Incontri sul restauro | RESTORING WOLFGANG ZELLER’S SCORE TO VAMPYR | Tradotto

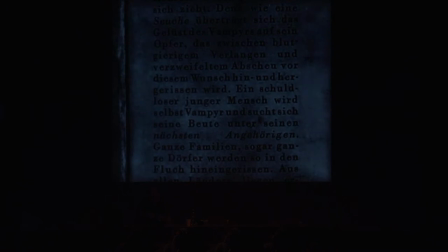sentite la musica che riflette le parole del testo in questa sequenza di libri per non distrarre troppo perché il compositivo sa che la gente deve leggere,
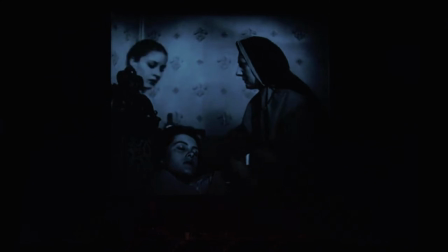però insomma si muove, la musica va.
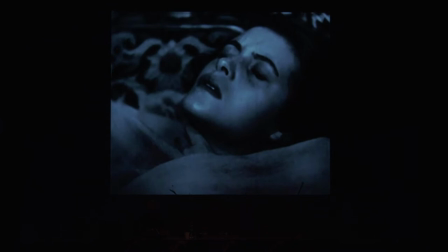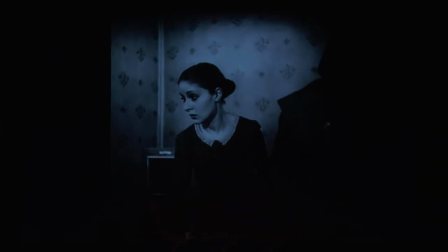Quindi la musica reagisce al sonoro, il sassofono entra,
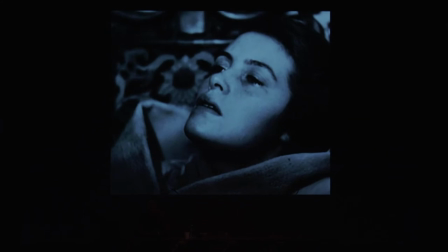che è un po' insolito come scelta musicale, ma lei è in trance, è sotto l'incantesimo del vampiro e quindi bisogna usare uno strumento insolito per rappresentarla. Ecco, la musica accompagna i suoi gesti. La musica si abbassa,
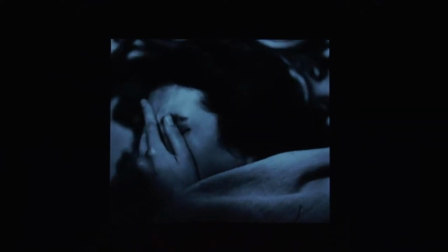scende e continua.
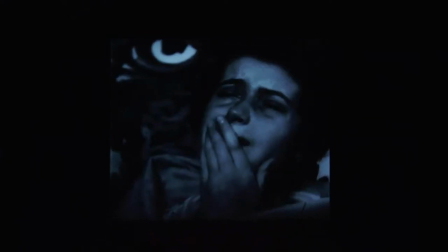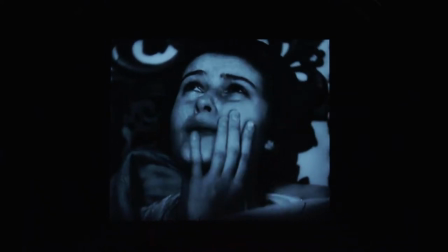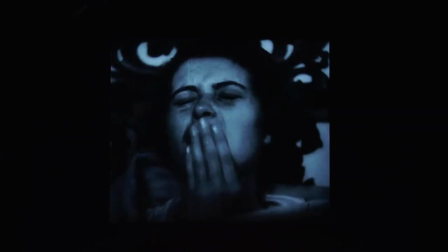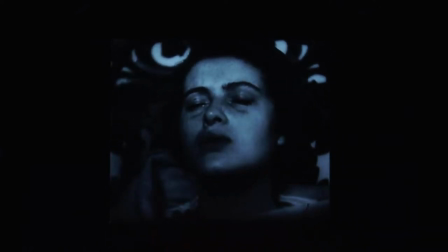La musica sembra quasi sconfitta e
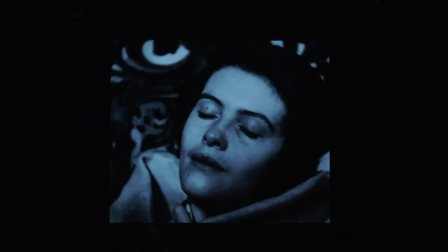poi si modifica un semplice strumento, i cimbali che però non si sentono tanto e riflettono il cambiamento della sua espressione sul volto.
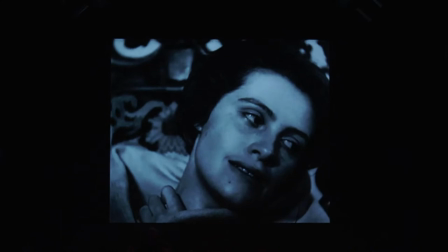Qui c'è un tam-tam.
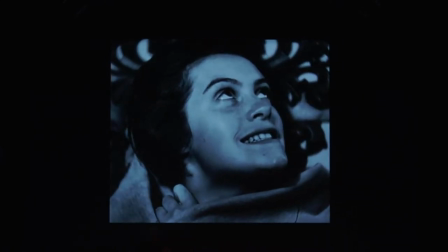Adesso è una persona completamente diversa e la musica è completamente diversa.
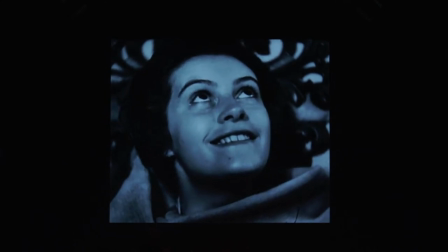Quindi passa da molto debole a molto forte.
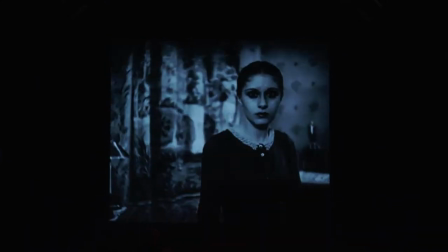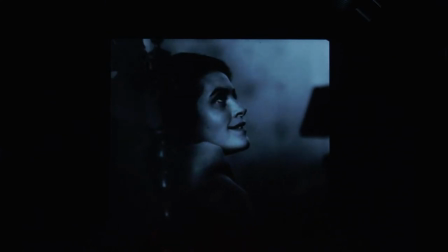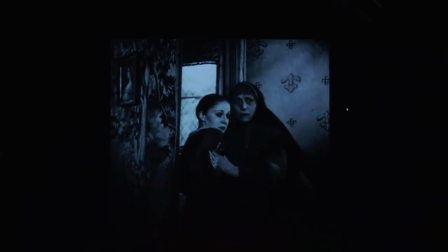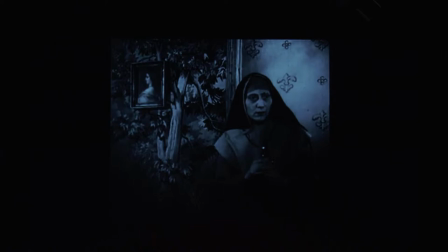Sentite qui il modo in cui la musica si sviluppa e il sonoro che
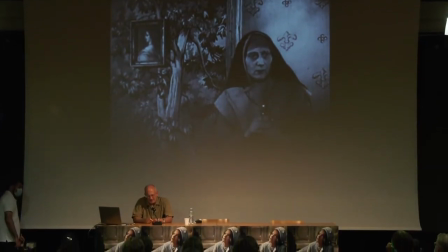deve sostenere anche il suono più sottile. Lei si lamenta all'inizio, poi c'è questo grido spiegato e quindi il
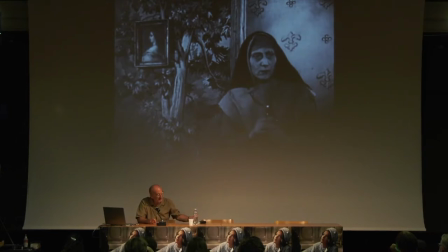compositore conosce bene la composizione musicale per i film muti perché esattamente fai così da un punto di vista musicale. Si riflette la persona che parla, in questo caso negli intertitoli,
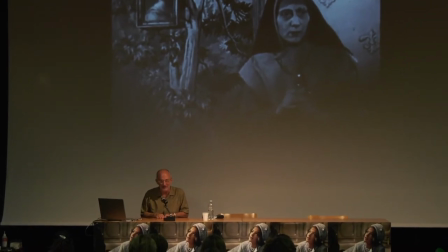però qui dal vivo lei parla col sonoro, ci sono i cartelli, gli intertitoli e poi dopo riporta uno strumento che è insolito, che vi fa ricordare che c'è qualcosa che non va con quella persona. In questo caso abbiamo un sassofono e poi arriva il tantame mentre lei piega la testa.